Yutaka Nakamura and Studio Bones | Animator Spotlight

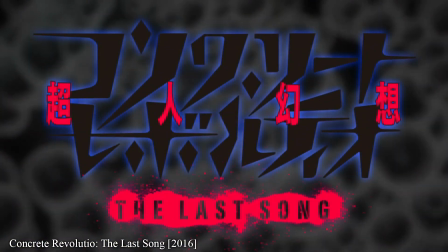However, this cut in Conrevo takes impact frames to a new level,
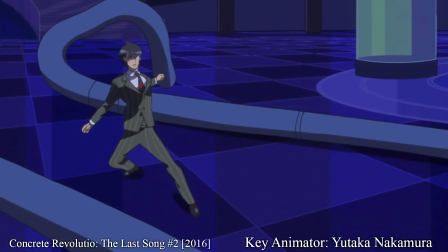incorporating them into the actual animation in a new way.
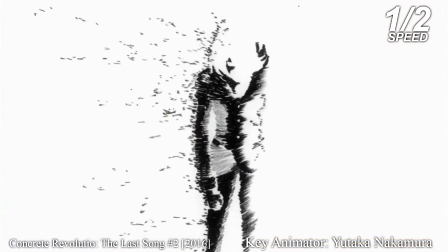The animation of Juro unleashing his power is entirely composed of what would be impact frames, even setting up the next shot of him sliding forwards.
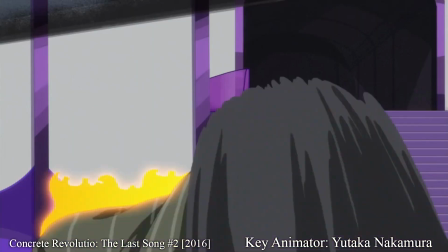Then when the attack is made, he not only bursts into flames, he bursts into an impact frame.
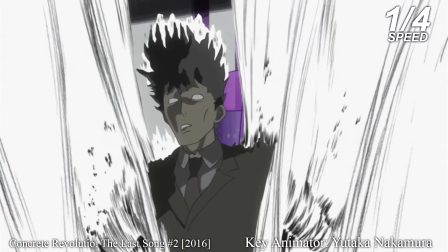A fire made of the same style that he uses for impact frames.
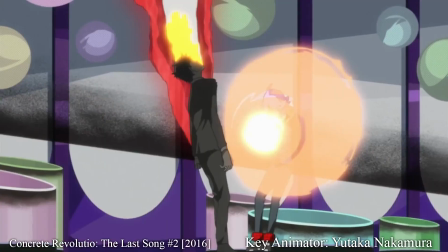You just don't see anyone do that.
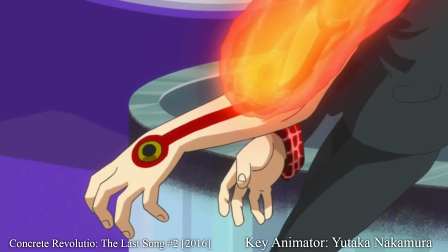That's a specific style used to compliment action and Nekamura has just broken the rules and used it for the animation itself.
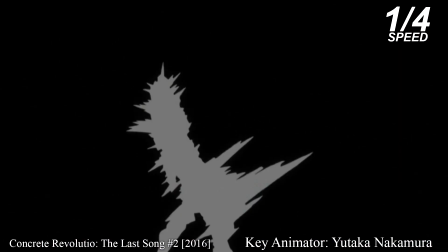And it works. Not only does it work, but it's incredible.
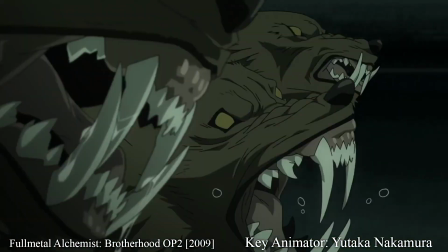Yutaka Nekamura isn't an animator defined by his past, but rather someone who's constantly reinventing himself,
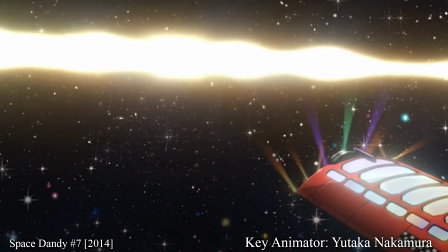trying new things and succeeding at every one of them.
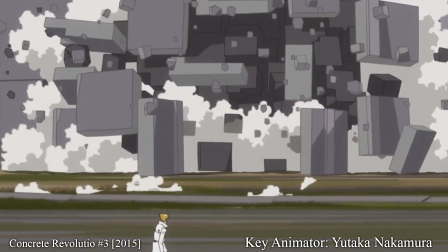Whether it's realism or expressionism, dancing or fighting, cubes or beams, Nakamura is one of the best animation has to offer.
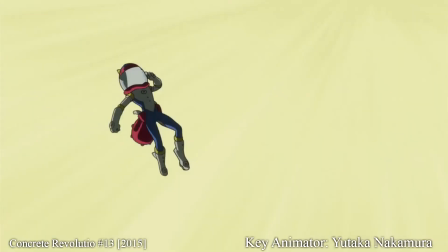There's a link to a list of his works in the description and keep your eyes peeled for whatever he chooses to work on next.
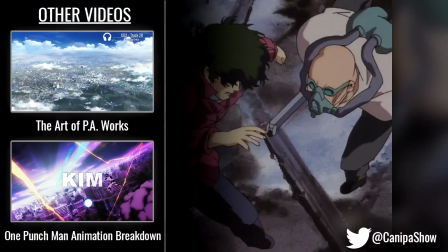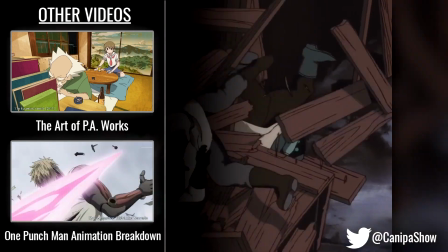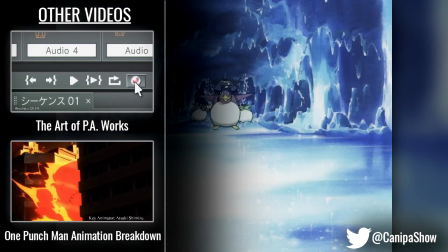of the week threads. You can find them and stay up to date through r slash anime sakuga.